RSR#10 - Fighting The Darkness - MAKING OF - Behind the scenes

Also the second thing is about challenging technically my ways of recording videos and using only practical light was something very interesting for that you need special technique and we will come to this in a minute but the reference about
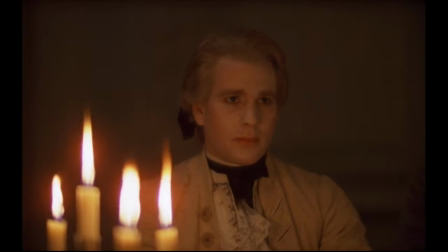2:33 this is obviously Barry Lyndon from Stanley Kubrick indeed I don't pretend to reach
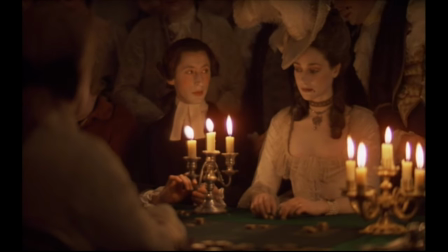2:40 this level of achievement but trying to film in a different way
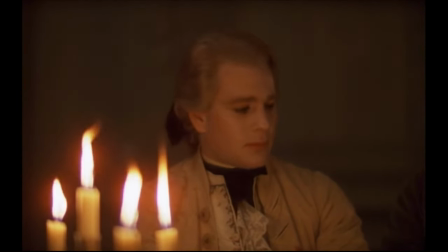2:47 and to use the relationship between light and darkness as something creative is out mostly interesting so let's get into technique now for the main lens I used is not the lens I used usually right now I am using a flak to gone calls us Jenna but with black magic this is this lens very special
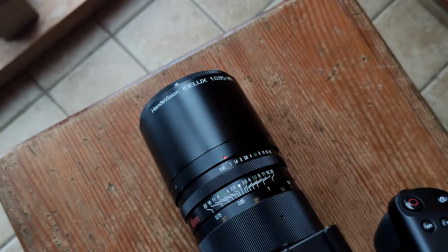3:14 the hand division ebelux not the cheapest one it opens at 0.85
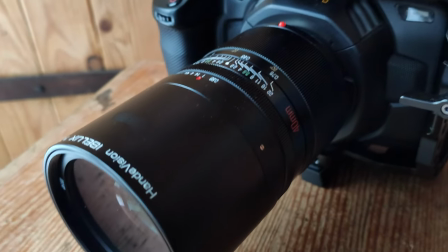3:21 which is very nice i suggest you have a look on the youtube channel media division it's a german team english speakers who does a very great youtube
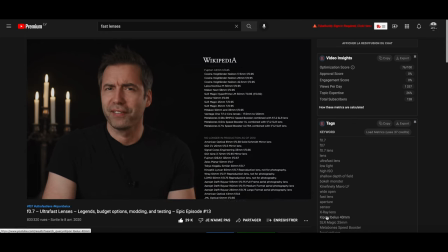3:36 channel great resources not only reviews or tips but full documentary
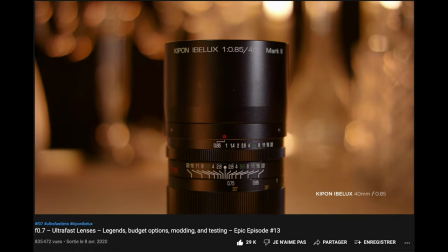3:43 about a specific topic on cinema and really I suggest
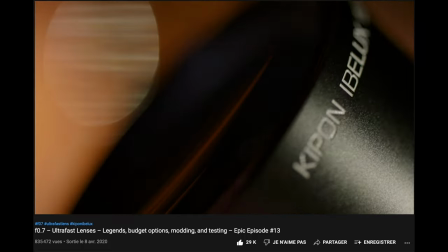3:49 you have a look this is thanks to them that I knew this lens and it was very useful one thing that I especially enjoy about the end of vision are the flares it could be perceived as a major defect for a lot of you or a lot of filmmaker but in that case I feel like it gives an overall mood and atmosphere that participate to get this
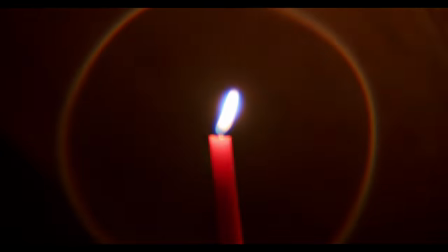4:18 dreamy image indeed because also when you open to the max there is
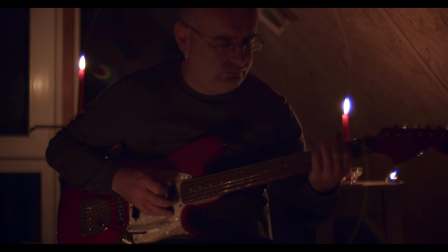4:25 this how to focus big zone that is one of the problems technically about having such a fast lens but the flares are especially interesting
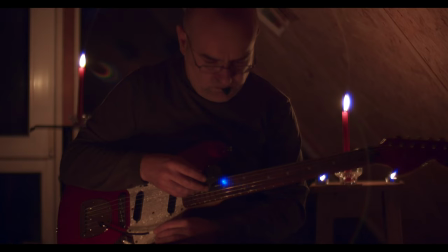4:38 also in one case which is the blue light of the ebo that unlight the strings and you will notice this blue light at a moment of fighting the darkness which is in fact the lead of the ebo taken
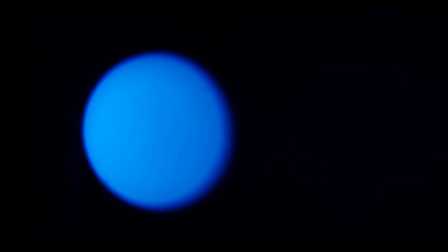4:55 very close and i wanted to play of these ranges of colors to give this material another dimension, another impression, creating what I call, or what we call in anthropology or psychoanalysis, signifiers.